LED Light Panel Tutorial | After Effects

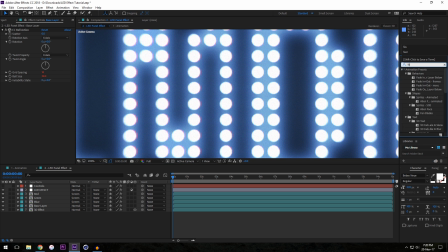14:12 Something I did in the original was also add a fast blur to the red layer so I sort of set this to like just somewhere about like a somewhere between five and ten will do it and that just gives it like this
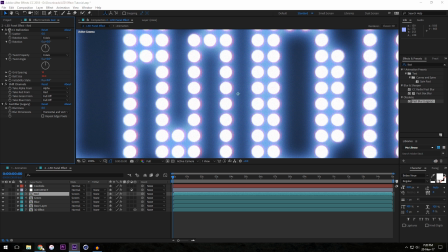14:29 sort of glowy red around the lights which you can see
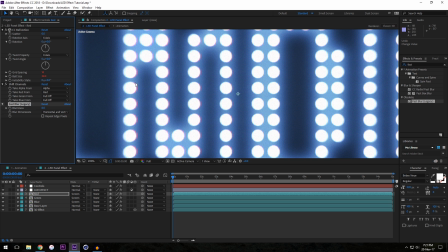14:34 on the original that way you don't get such a sharp edge on the red color
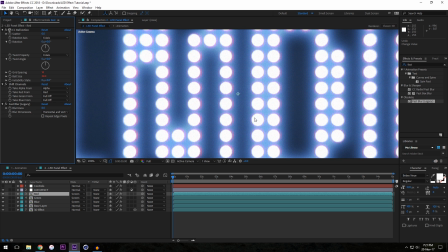14:39 fringing and it also gives you more uh character in the center
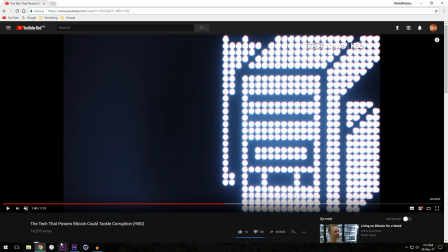14:45 I guess I don't know man I'm just making up words now uh fast
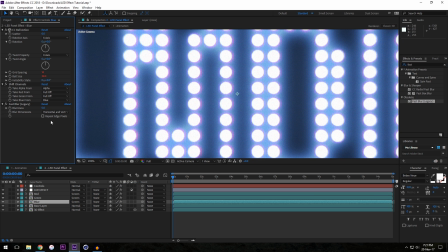14:50 blur I also added to the blue layer uh and what that's just
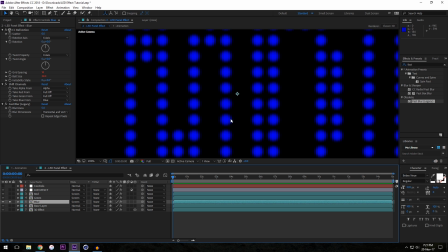14:55 it's basically just going to give you a blue blur like this and I change that to
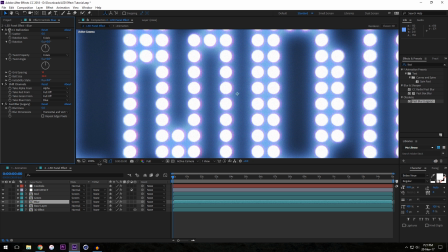15:00 about a five and again that's that's just for character all right and really
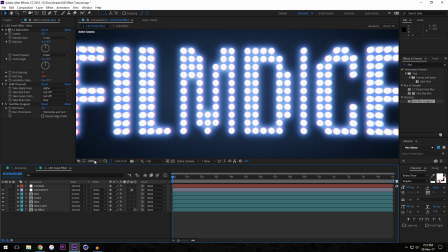15:05 that's pretty close to being the the full effect um what
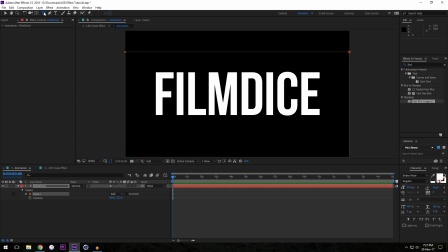15:11 I'll do really quick is just animate a mask to sort of come across here just so we can animate this on
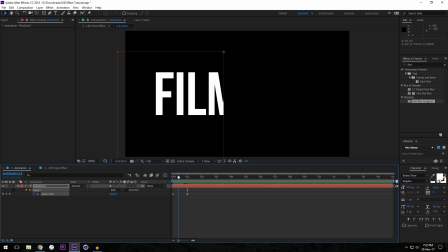15:19 all right drag this across and we get it animating on now something you can actually do
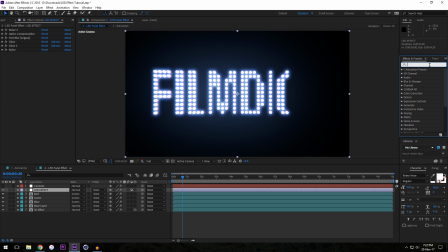15:26 is um add a posterized time effect so if you don't want it to be like 30 frames a second you want it to look a little more you know frame ratey you can drop this on at the very top because otherwise it's going to make our noise run at a slower
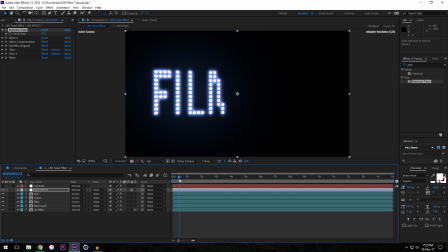15:44 frame rate and we can change this to like 10 and that's just going to make it a little more blocky you know what let's make it a little more interesting
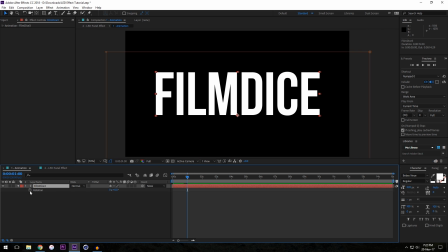15:51 give you something cool to look at so I'm going to add a rotation keyframe
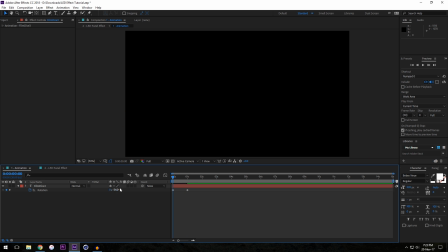15:56 and then just rotate it to negative 43 or whatever so
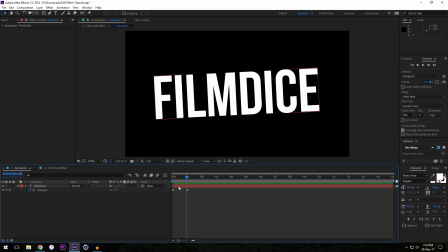16:01 it sort of rotates as it comes in and actually what I'll do I'll move
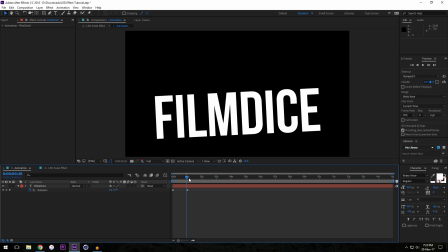16:06 the text towards the center so our anchor point is in the center and
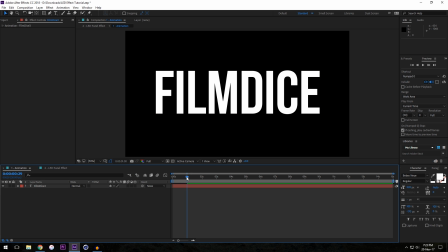16:10 then obviously I need to reset the position here and then it's going to rotate in and sort of
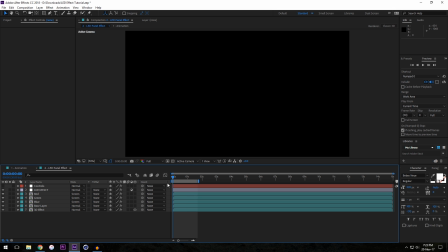16:16 animate on nothing too exciting but when we come into this composition it's going to look a little interesting so that's pretty cool i'll uh get rid of the posterize time effect for now
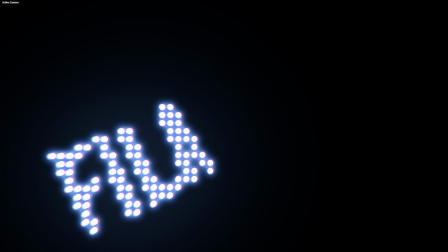16:32 just so we get the full effect here so what's cool about this effect is it kind of looks like the
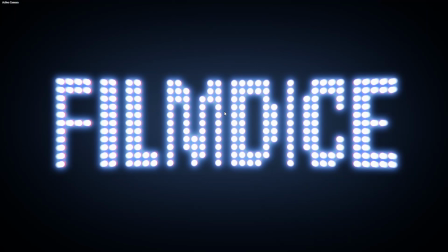16:38 animation is is basically being controlled by the lights so as something moves across the screen it's not the lights moving it's the lights turning on and off respectively to create the animation and that's what happens in the original video,
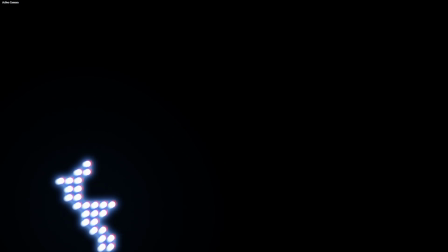16:53 the Vice news video that we're sort of copying here. So that's the effect we're looking for and as you can see it looks pretty cool, it looks
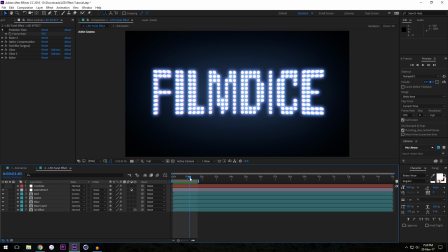17:03 fairly similar to the Vice news video that we've got here.
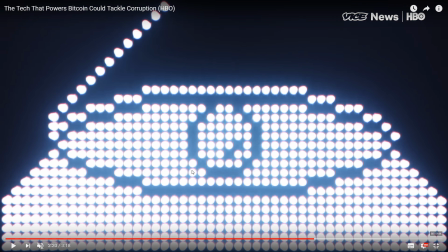17:09 Not exact but pretty close. Feel free to play around with it and make it look a little closer.
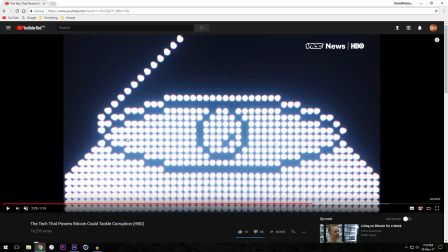17:15 What I'm going to do is put the project file for this in the description as well as a link to the Vice news video and I definitely recommend watching it because the music,
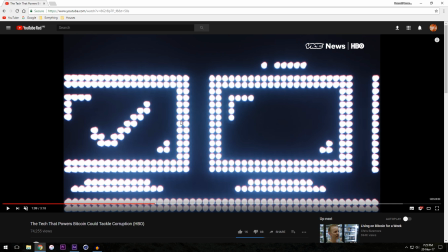17:24 the animation, everything goes together to create a really cool video. It's really well done so definitely check that out.
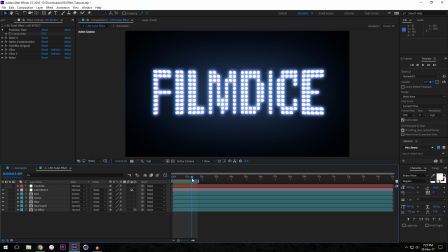17:29 Feel free to download the project file. Yeah so that's about it. If you want to know how to make any other effects, maybe you saw something recently in a movie tv show, leave a comment and I'll do my best to make a tutorial on that all right well that is the end of the tutorial so remember to leave a like uh subscribe for more
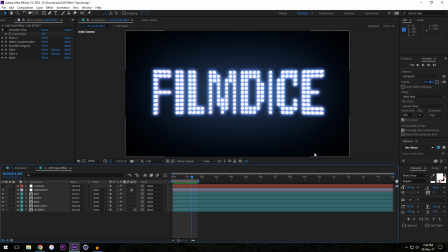17:48 and uh leave a comment let me know what you think but uh i hope you enjoyed it i'll see you guys later